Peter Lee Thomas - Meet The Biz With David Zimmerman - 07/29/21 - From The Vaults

But go slowly, because it's all in the details. The details, the mechanics. Yeah, back to one. And always stay in character, because you never know. Sometimes what happens is you're doing this really cool fight scene, and they don't say cut, but the people stop, right? And then it looks bad. It's difficult to edit that. But if you always stay in character, even if you're here and you're ready to go, like if the camera's like this, and I haven't even done it, he hasn't even said action yet, but I'm still moving, then it's really easy to start, because you're already in perpetual movement. You're already moving. But if you're standing here and you got egg on your face, right, and you're waiting, and then he says action, you're starting cold. It's kind of like getting into a classic car, starting it and driving away fast. It's not going to do that. It's going to have trouble. It's going to shake and it's going to tremble. So if you're already warm and you're moving, and you're light in your feet, and then the action happens, you're already there. You're already there as a character, right? It's like if you have a really intense dramatic scene, you got to scream before you start it because you need to get pumped up. You need to release that. That's kind of how this is. Yeah, sure. All right. So anyways, with that said, so check this out. I'm going to bring you up here real quick. You guys can see this. So I'm just going to lightly have him punch here.
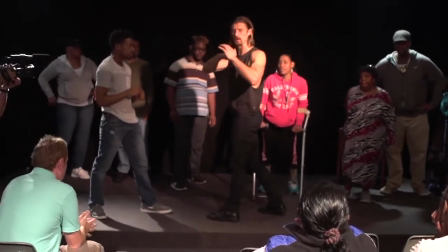335s
If you don't even have boxing gloves, it's okay. You can still work on the targets. And this is what I want you guys to work on is he's going to just barely touch here.
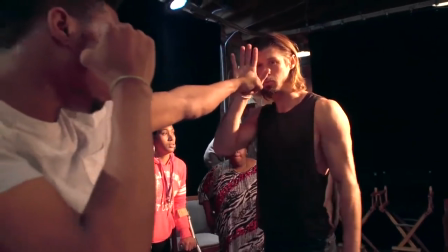342s
See, he's working on his form. When he does his second punch, there it is. All right. First one is here. Second one is here. So my left to his left, my right to his right. The cool thing about this is it's like a mirror reflecting. We see each other here, even though it's opposites, because my left is his right and right versus left.
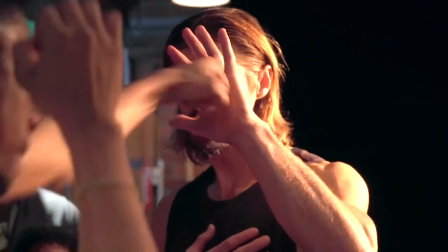359s
You see what I'm saying? So this is good for your coordination. It's good for your cognitive thinking.
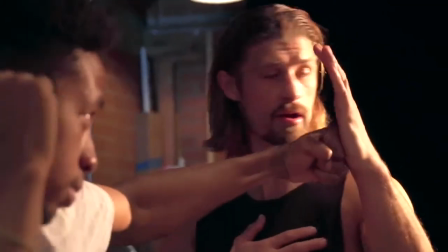363s
And then the right side. All right? When you throw the hook, just put it right here in the center. See, if I move my hand over here, it's going to cause him to do bad habits.
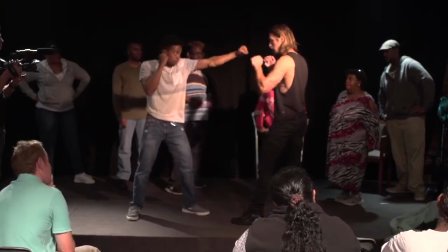371s
Right? So we're going to just go 1, 2, 3, 4. Now when he does 5, 6, look at this. He rolls under. Oh, Easy. wow. You see that? That back in the day.
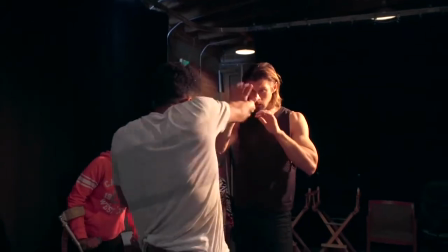381s
Okay. One more time. Touch, touch, touch, touch. He rolls under. He rolls under. You see? And he's still in the pocket. He's still here. He's close. All right. The further you start going away, then it's a whole nother thing.
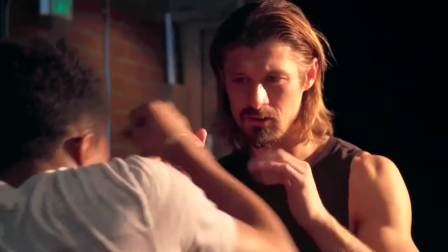394s
Again. Touch, touch. Just kind of like give him a high five. That's all it is.
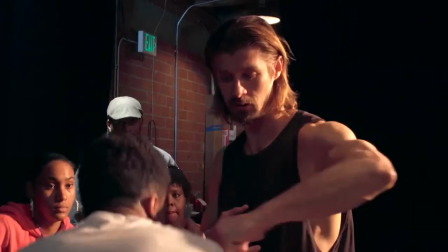399s
Okay. And when you do this, be very, very careful not to go like that. You want to almost hit with your bicep over here.
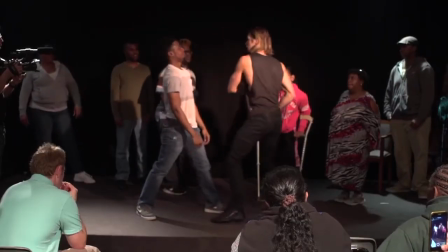406s
Imagine there's a dude back here. You want to go way over here because this is going to really sell it, especially when I go like this. You see how I cut off at the end?
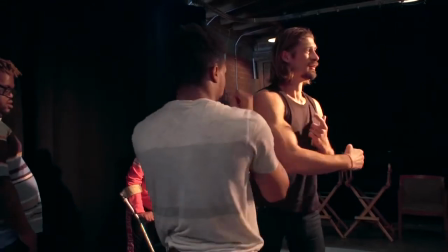413s
Yeah. This is more realistic, but this looks good on camera because it looks like I really missed.
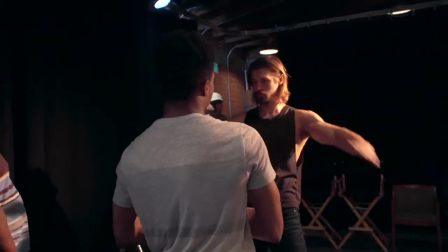420s
I go down. I kind of just, almost like a roof. You go this way, off to this angle, off to this angle.
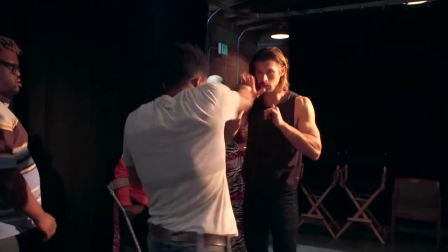425s
So once again from the top, we got 1, 2, 3, 4, 5, 6. Now, there's a thing that we use a lot called a do-si-do. So when I throw this last punch at him, he's gonna go underneath and he's gonna end up over here.
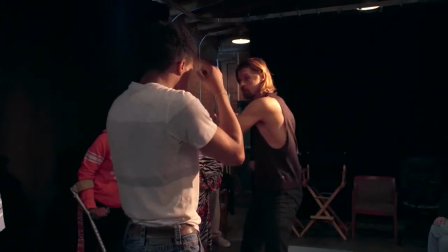439s
I'm gonna end up over there. Look at this last punch here. He's gonna just press through. He rolls under, look at, boom.
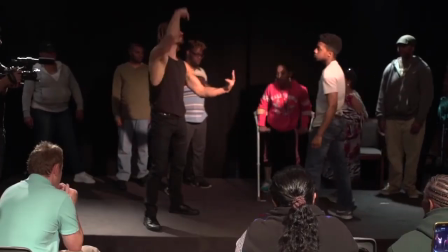445s
Oh, You that's see, dope. this looks really cool, especially in a top shot when you got a ladder and a guy with a camera looking down.
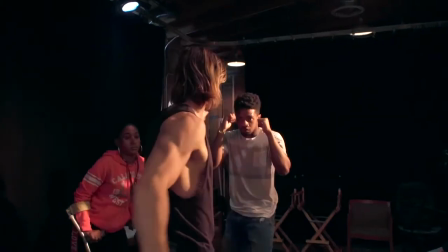450s
Because then it shows this. It shows we're trading spaces. Under, look at that, boom.
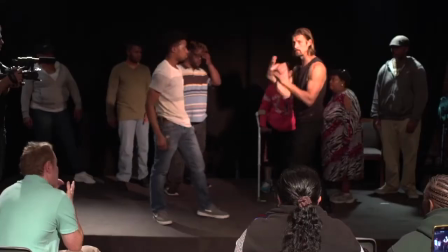455s
Right? So it's a whole nother dynamic.
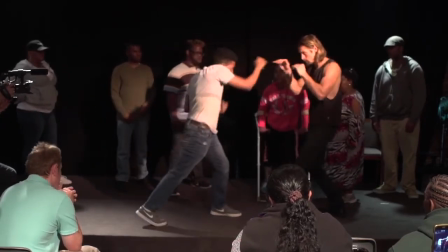458s
So if we put that into play, we got 1, 2, 3, 4, 5, 6.
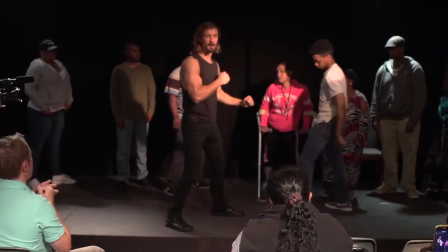465s
He presses through. Back to here again. And this is just an exercise that you can practice at home. I want to invite you guys to try that. All right? See if you can get through the first 2. I'd rather have 2 good ones than 10 bad things. All right? So let's get 2 good things. So the first 2 is going to be just this. Left, right. Okay? After BJ goes, I go. He's going to hold for me. Left, right.
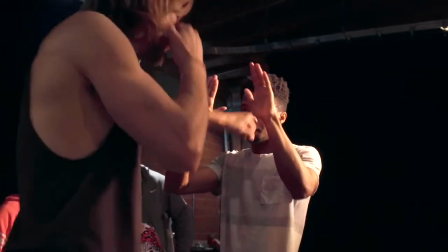485s
And then he goes. Left, right. Then I go. Left, right. Easy. Okay? Let me see you guys work that. Let's see if you can try that, okay?